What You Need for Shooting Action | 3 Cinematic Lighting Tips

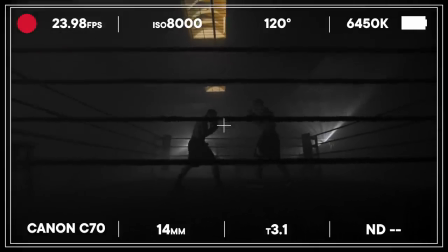7:56 So this is with the Nova at 1% intensity.
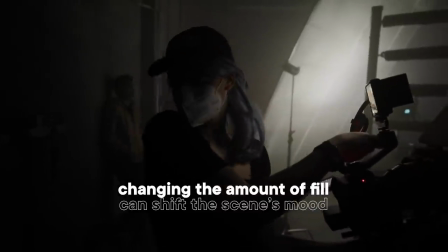8:00 Matt, if you could use my iPad to turn the Nova off.
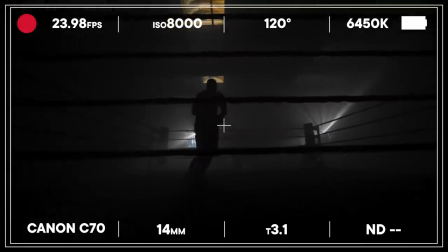8:06 Let's see what it looks like without the Nova at all. It's a much more dramatic look.
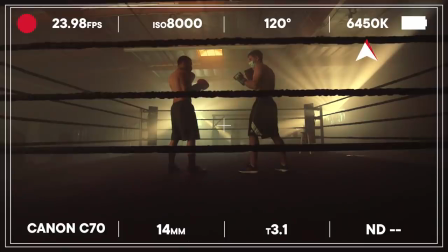8:12 Still looking really good. I did the white balance at 6450 Kelvin because I wanted it to be a
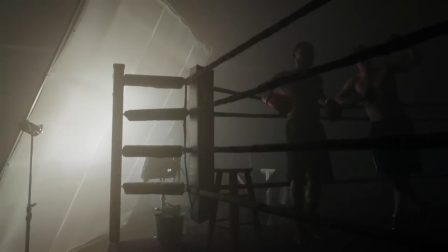8:18 little bit warmer because I just want this scene to be like two friends,
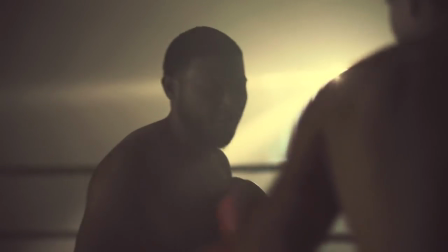8:23 having a good time, laughing, and I want it to be a really positive,
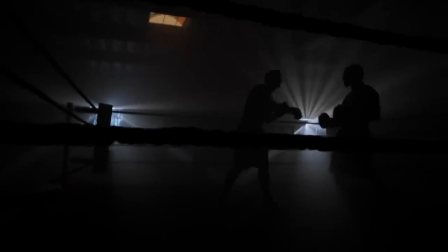8:28 warm, sunshiny scene. And because all of our lighting had to be daylight, the only way to change it is to push it into warmer.
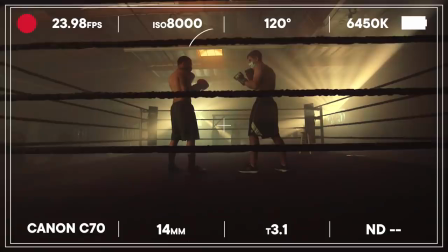8:37 That also pushed my skylights warmer as well, which is totally fine for me.
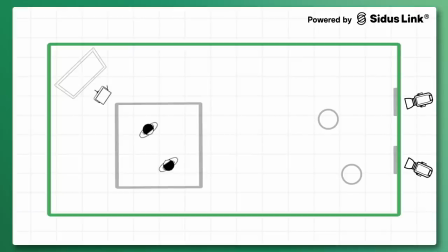Now I'm going in for the close-ups. I switched the lens to an 85 from a 14 and And the T-stop went from a lowest 3.1 to a lowest 1.2. So actually now I opened it up a lot and I'm able to get more light. So whereas before my ISO was 8000, now I can be in the 800 range, which is native for this camera. So it's going to be a lot clearer. I think the wide is only seen for a couple seconds. It's okay if the blacks are a little bit crunchy.
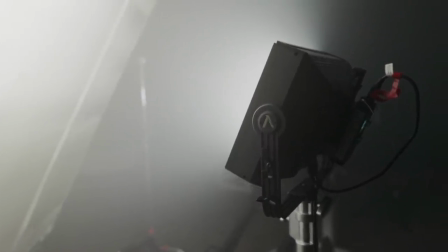9:29 And because we have our fill light just being this huge source,
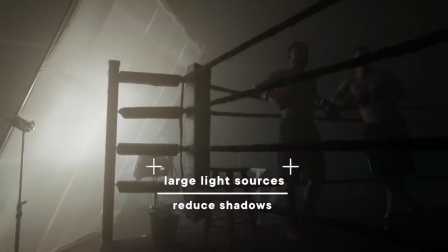9:34 it doesn't matter if I stand in front of it because I'm not going to be covering up our actors.
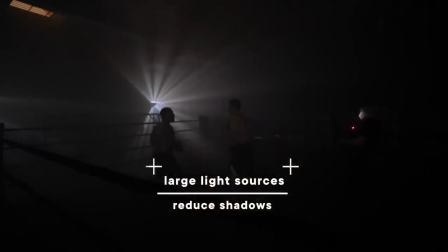9:40 It's just a very general soft source.
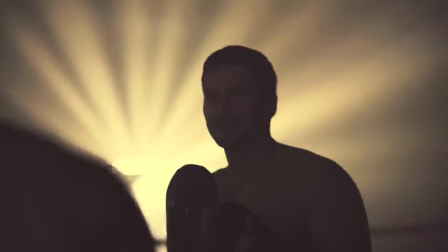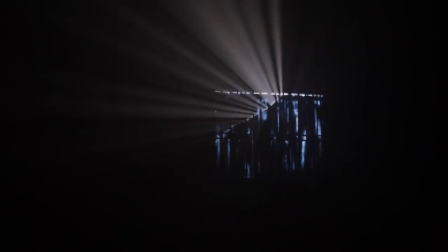9:51 I really wanted to haze this entire giant room just to see those light streaks from the window come through the room. Because when you turn the house lights off... So that's why I use Haze because when you turn the house lights off, tada!
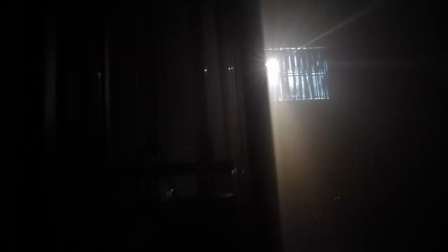10:12 It just gives it a more cinematic, a more dynamic feel.
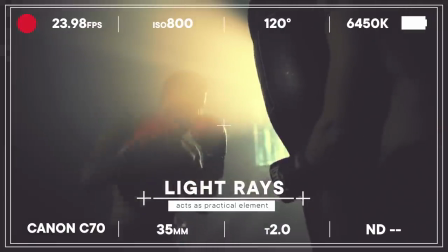10:17 And when you pop in for those close ups, you can use those rays of light as elements that give you a little bit
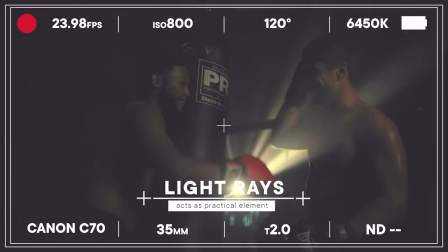10:24 of a lens flare and really are actors in the space as well.
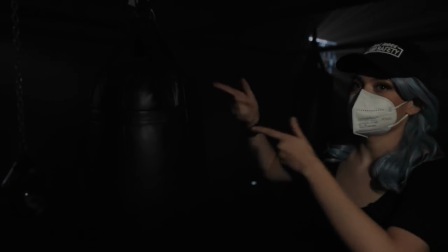10:29 As you can see, the streaks right now are set to when we did our wide in the boxing
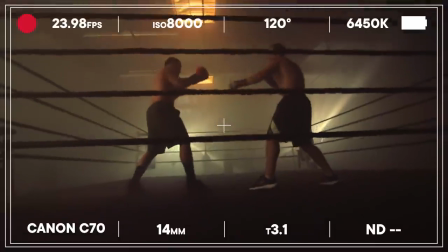10:34 ring and for this particular shot i want our boxer to be here there is one really strong beam that i want to
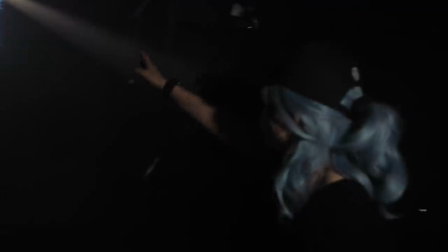10:44 reposition so right now it's shining all the way over here and i
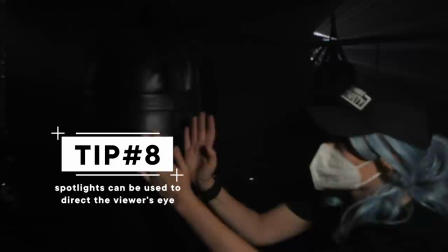10:49 want to reposition it so that it shines right here right between his arms so
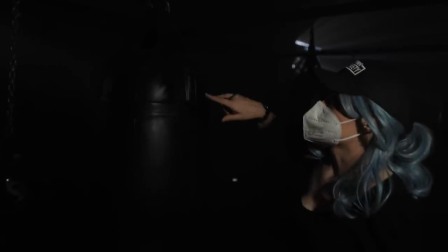10:54 i'm going to get on walkie and we're gonna move that light to
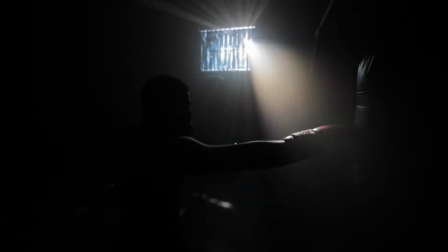10:59 the right a little more a little more stop so
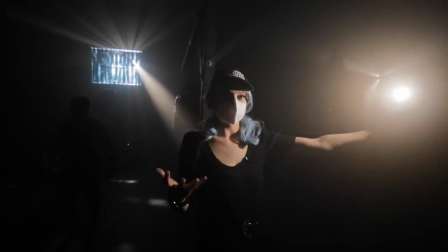11:04 now that i have these two lights placed exactly where i want i want a moving key light because i actually positioned them for two different punching bags because i want the backlight to do most of the talking i'm trying to get this key light to be as soft as possible and as slight as possible so
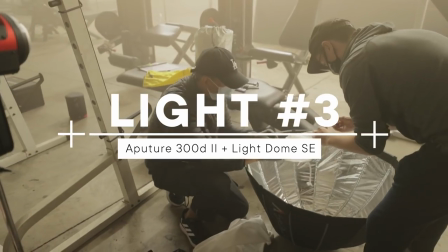11:23 that's why we're using the Light Dome SE with the inner baffle and the outer diffusion.
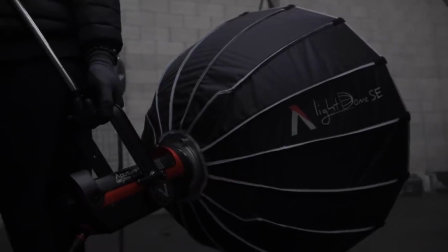11:29 The 300D2 is a great light for this because it's lightweight.
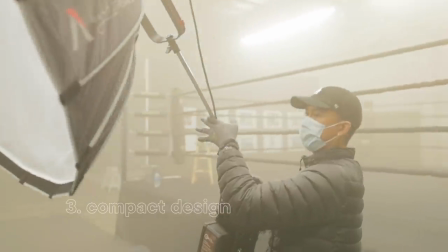11:33 It can go to 1% and we can just arm it over with batteries attached.
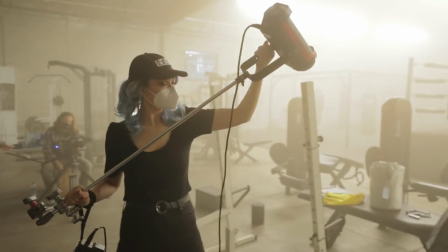11:39 So it could be like this and we could just walk around and direct where that key light is.